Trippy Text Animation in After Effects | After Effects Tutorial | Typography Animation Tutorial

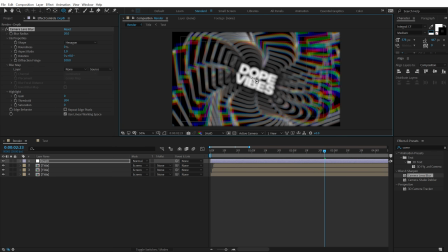(8:13)
And I'm going to create an ellipse from the center by holding Control at the same time.
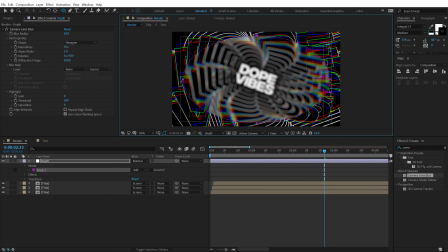(8:19)
So I'm going to create something like this.
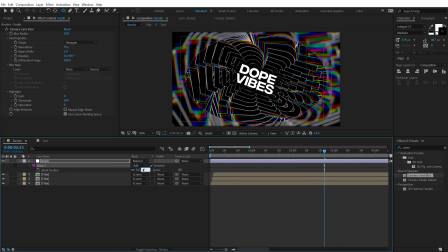(8:21)
Alright, invert this, hit F to bring down the feather property, and let's set this to around 400, or maybe let's go with 300, something like that. And now you can see we have a little bit more depth into our scene, and it looks pretty damn cool.
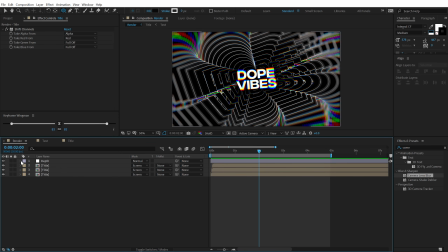(8:41)
Also, you can take this animation one step further by adding some secondary animation.
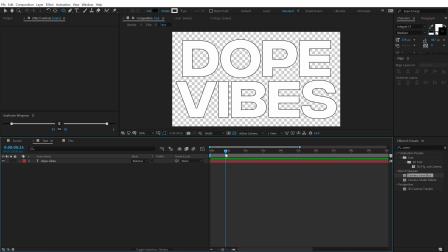(8:46)
So I can jump back into my text comp. Let's go to around maybe 2 seconds. Select the text, hit S, create a keyframe. Let's go to 3 seconds and set this to around 60.
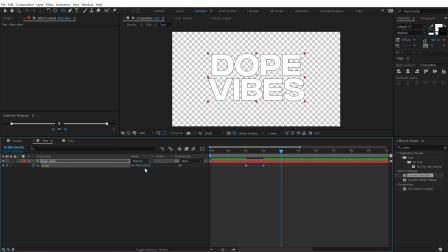(8:59)
Let's go to 4 seconds and set this back to 100. Then select the keyframe. I can ease them. Go into the graph and let's add a similar graph animation. So I'm going to just move them like so.
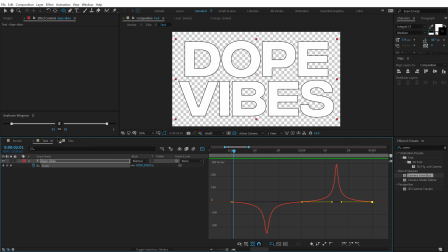(9:21)
So now we have something like this. And if I go back now, you can see
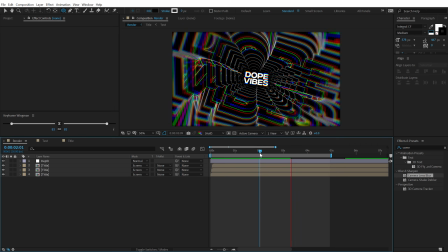(9:29)
we have a very cool secondary animation, which is making our text look even more trippy. So it looks pretty awesome, I think. So let's see what we get.
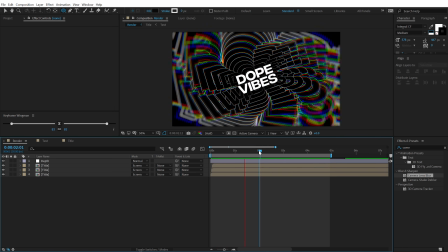(9:42)
You can see, pretty damn awesome. So you can use this technique in a number of different ways. You can create your own animation. You can create a completely different look and, you know, have fun playing around with this technique.
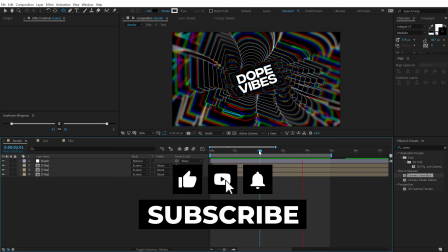(9:56)
If you enjoyed this tutorial, make sure to like the video, subscribe to the channel, and press that bell icon so you always get notified whenever I post a new video.
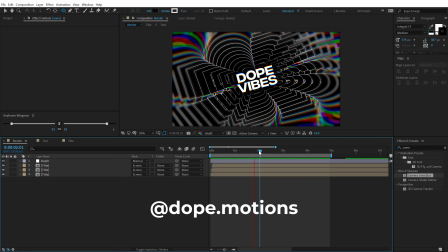(10:04)
You can also follow me on Instagram at dope.motion, and if you're feeling generous, make sure to support us on Patreon as well. With that said, I will see you guys in the next video. Till then, take care and always stay raw, stay creative.
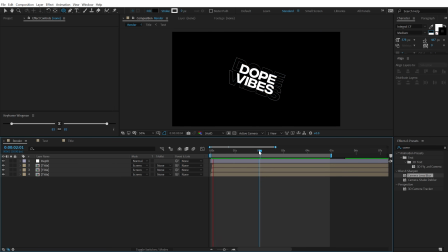(10:18)
Peace out.